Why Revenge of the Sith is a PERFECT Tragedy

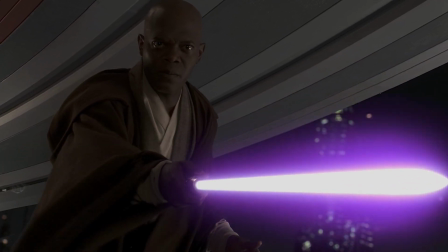244s
So what makes this scene work so well is that you get exactly why he does it,
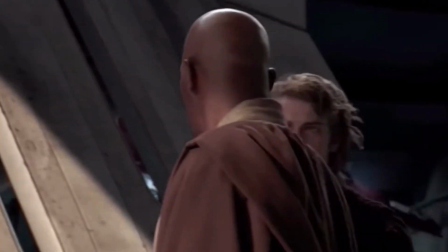250s
even if you hate it and wish Anakin just frickin' listened to Mace Windu a few hours back.
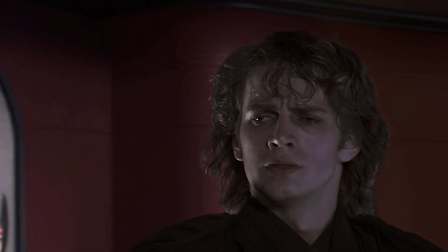255s
But regardless, in this moment, Anakin genuinely believes he's out of options.
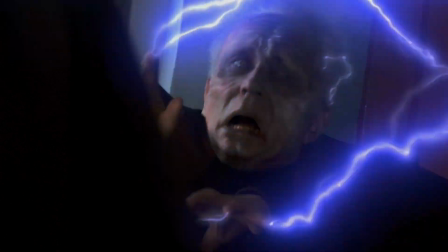260s
He actually thinks that he's on the right path to save Padme. But what he's really doing is giving in to fear and control.
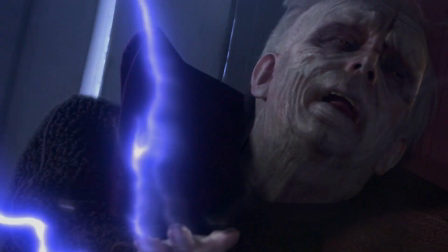267s
But what makes this moment great is it doesn't feel like a plot twist. At this point in the story, it actually feels earned.
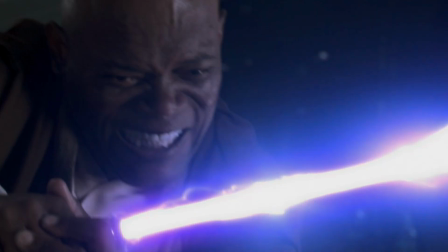274s
Everything has been leading up to this point. And this is the turning point every great tragedy needs to have in order to work.
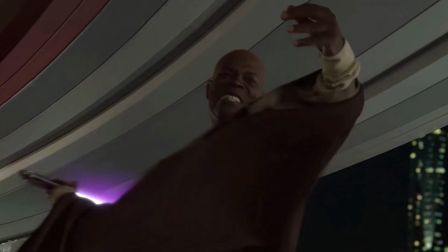282s
So when you're writing your own scene like this, keep this turning point in mind.
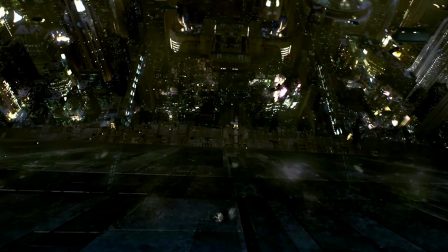286s
The turn shouldn't feel out of nowhere. It should make the audience say, yeah, I knew this was coming.
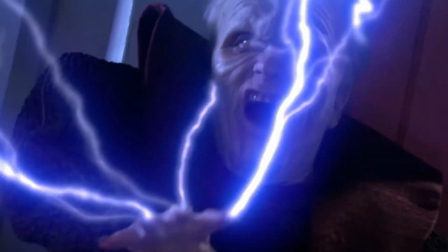292s
But just know this, do not let predictability fool you.
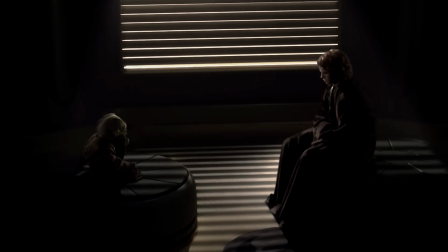295s
If the audience can predict what a main character is going to do, It's because you effectively established who your character is.
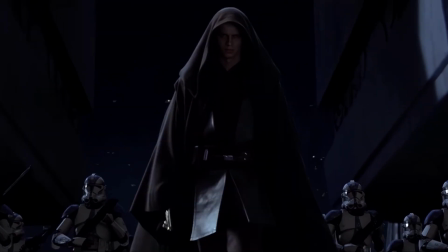304s
So, once Anakin turns, the movie doesn't slow down. It goes all in on the tragedy.
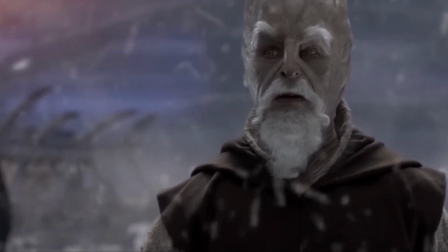310s
Order 66 happens, the Jedi are wiped out, Anakin tries out the youngling massacre moves.
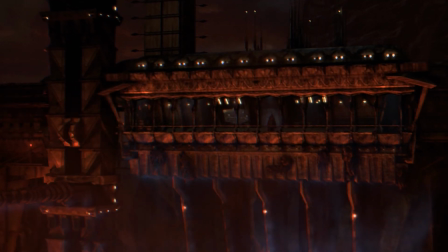316s
But what makes it hit harder is that Anakin thinks he's fixing things. He actually believes that he's bringing peace now.
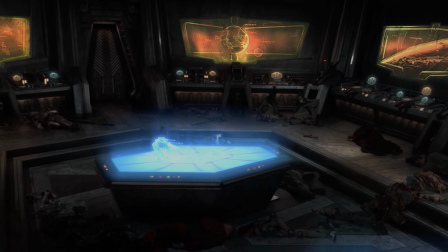323s
And yeah, it's twisted, but in his head, he genuinely believes this now. And this is where you can use visuals and tone to help the story.
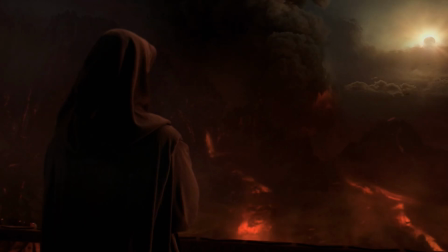331s
The world should get darker, the lighting should shift, the way characters move and speak changes.
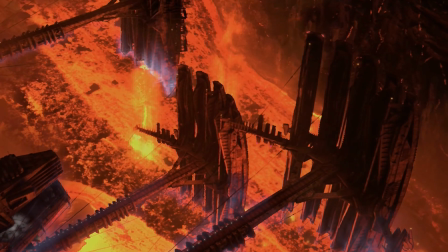338s
That stuff matters. So when you're shooting or planning scenes when your character spirals, try letting the world reflect that.
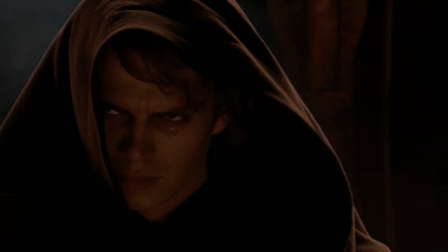346s
Use setting, pacing, and silence to show the damage being done.
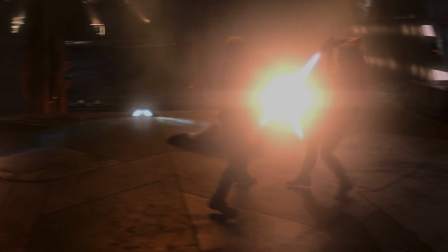351s
Then we of course have the iconic Mustafar fight between Anakin and Obi-Wan.
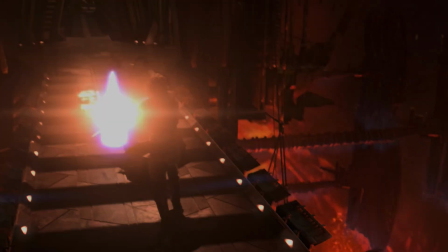357s
Arguably, this is the greatest fight in the saga's history. Not just because the choreography, music, and location is so awesome,
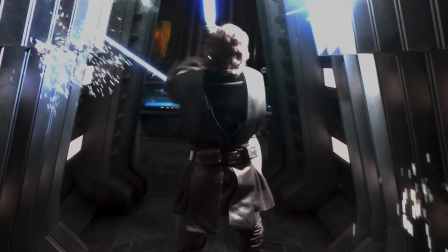365s
but because this fight carries the weight of a relationship that had been building since The Phantom Menace.
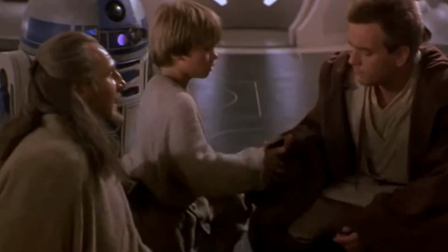371s
Obi-Wan knew Anakin ever since he was a little boy and promised Qui-Gon that he would train him.
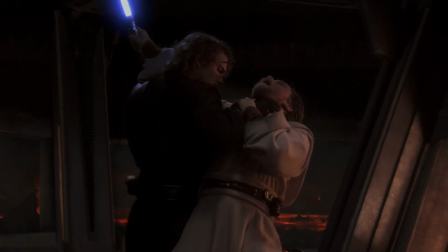376s
What makes this work too is that Obi-Wan doesn't even want to be there. Neither of them do.
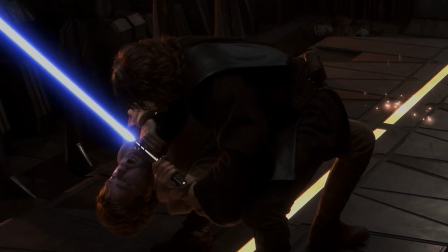381s
But at this point, Anakin is just too far gone.
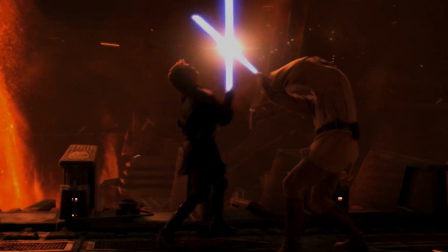384s
So, once again, when you're writing your climax, don't just think of it as the big scene.
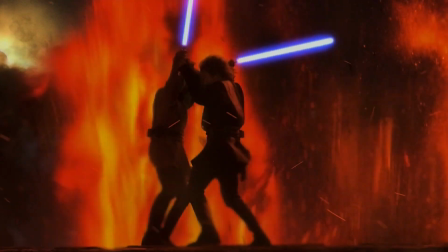390s
Think about it like this is the personal relationship that's breaking in this moment.
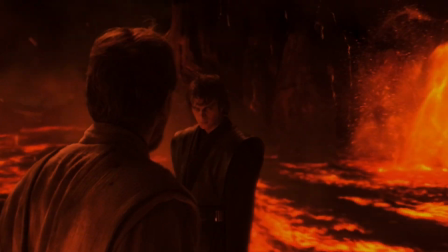395s
In the movie, this is Anakin's final connection to being a Jedi.
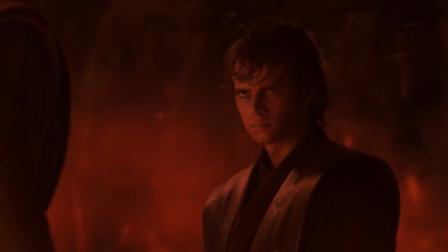400s
This moment is what the fans cared about the most. But the conclusion, with Anakin losing this fight,
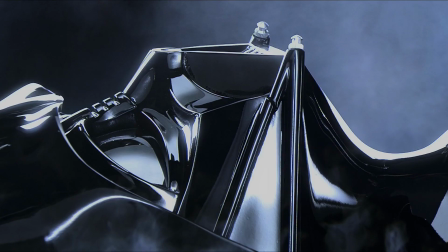406s
along with all of his limbs being stuffed into the Vader suit and learning he was the cause of Padme's death,
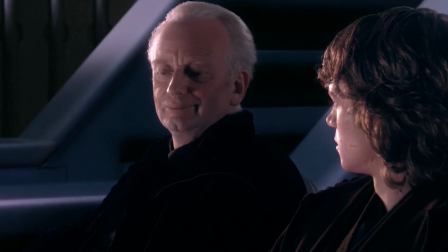412s
this is when Anakin knows that his fears have won. The tragedy doesn't stem from a main character dying because Anakin lives in this.
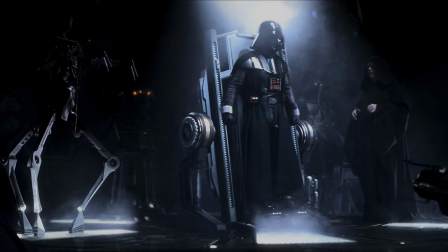421s
It stems from the fact Anakin must live out the rest of his days knowing he destroyed everything that he cared about.
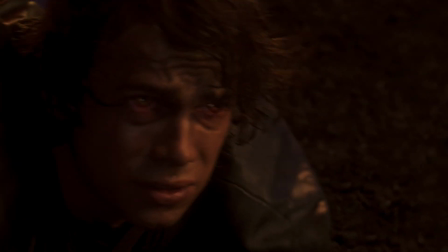428s
He is no longer the man he once was. And that is the hallmark of a great Shakespearean tragedy.
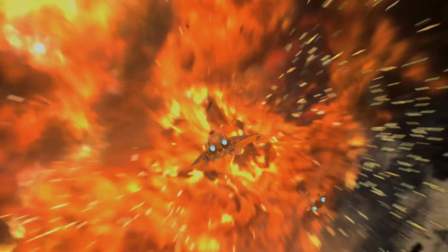434s
So yeah, Revenge of the Sith isn't just the best Star Wars movie. It's a textbook tragedy that is so easy to follow.
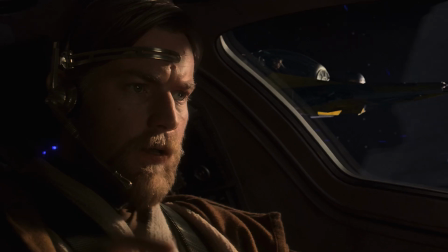442s
And if you're trying to write one yourself, there's a lot to learn from how this one was put together.
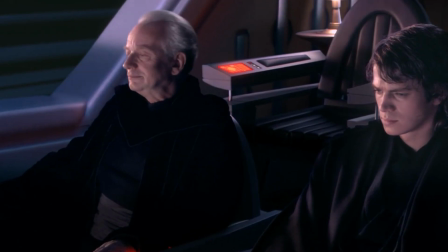447s
You've got a clear internal flaw, a slow, believable manipulation, a big emotional turning point,
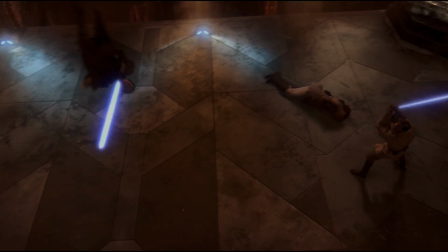454s
a fast descent, and a final confrontation that's about more than just the fight itself.
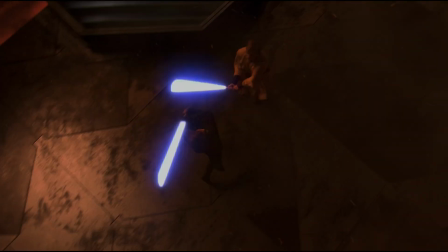460s
So if this helped you look at the film differently or gave you ideas for your own work, please leave a like and please subscribe for more story breakdowns.